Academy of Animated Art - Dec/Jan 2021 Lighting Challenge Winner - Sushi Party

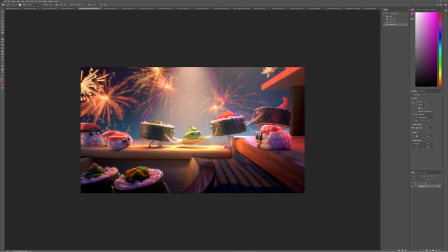[18:37]
But what she did instead was she had this light coming in, but she actually, for the position the actual light illuminating the characters it looks like she pitched it down like back behind them a little bit so that the light is kind of hitting them at a more of an angle um uh
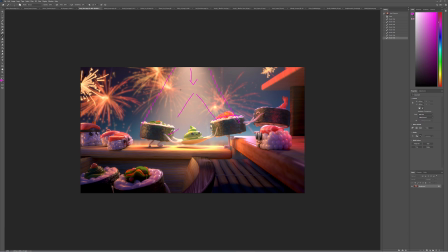[18:55]
this way and so that it's it's it's able to sneak some light in on their faces and able to kind of wrap it around this way and what she's been able to do because this round shape is so uh crucial to the anatomy of these characters is kind of push the light around
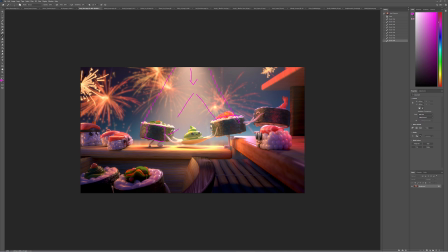[19:09]
this way uh which creates like darkness in here and then and then pushes uh this sparkle light on their backs to kind of create that feeling all around and even on these characters here that don't have that same structure you can kind of see like this three-step process of of like bright
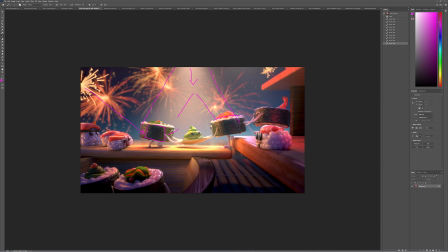[19:27]
here on the front using this red light in the middle and then dark back there and same thing over here it's like bright on the back a little bit of mid-tones here and then and then a little bit darker so so like having that that wrapping and that shaping um was really
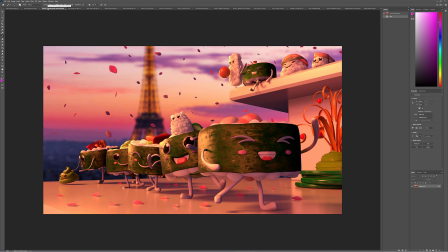[19:40]
really important is that is that kind of what you meant yeah so
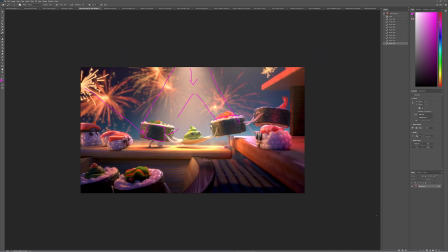[19:48]
right and like a lot of that too is the shader work she did on on the rice and some of these
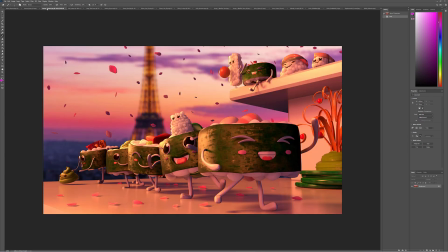[19:55]
these other elements um uh because again like we try and set them up as as best we can but inevitably when you're lighting depending on the lighting situation and and and uh the mood that you're going for, you're going to, you're going to want to make some tweaks on it. And it also looks like, um,
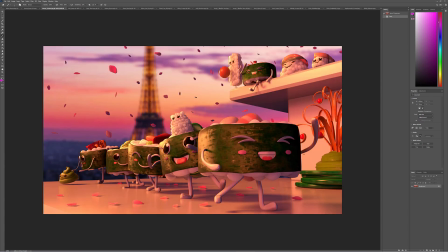[20:13]
looking at hers too, it looks like she, she may have added, um, a little bit of like a displacement or a bump to these as well. And so like, because I can see that, like, like I can see that, that there's a breakup in the specularity and it looks really great on yours.
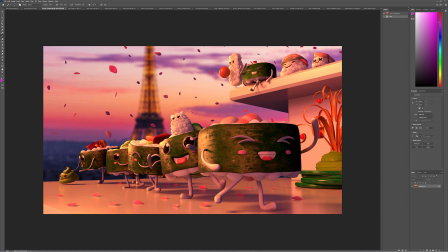[20:28]
It's just a matter of, of maybe using that to, to offset the face a little bit with a little bit displacement would really kind of help the light um interact with the surface a little a little more in a more detailed way but but i mean you've kind of got like i was
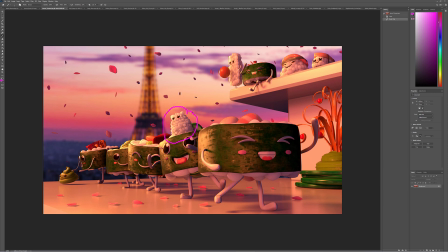[20:44]
i was mentioning during our critiques like on this character especially like it's beautiful like it's so well done like this the the amount of illumination on this rim uh this warmth in through the middle and then allowance to kind of go off into that dark value there is really, really strong.
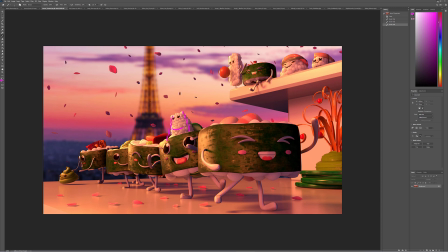[21:05]
So whatever you did there, keep doing that over and over again in your work and you'll be good. Oh, I lost it. Yeah. All right. Let's see. I hear a lot of ding-dongs going on. Stop sharing my screen. Will this also be made into a video? Yeah. probably i'm recording it right now like it's actually i'm actually like in the process of of recording it so if that works well i'll post it to youtube um yeah but because like i said we were we're very conscious of everybody at different time zones like i said uh adrian is somebody who always is like i'm always like you know hey try and get your lighting submissions in by noon for today's review and he's like that's one in the morning my time and i'm like okay so we try and we try and record everything um and have it available because like uh it's i don't want people having this ruin their night of sleep in order to attend these things so um all right cool well are there any other questions before stop this for the day all right cool all right thank you guys so much like i said um we're gonna try and do this more often it's so good um it's great to see faces so if anybody else wants to wants to share their screen for a goodbye it would be great I'm gonna go ahead and let's see hey how's it going basically because I only I only know you guys from you the profile pictures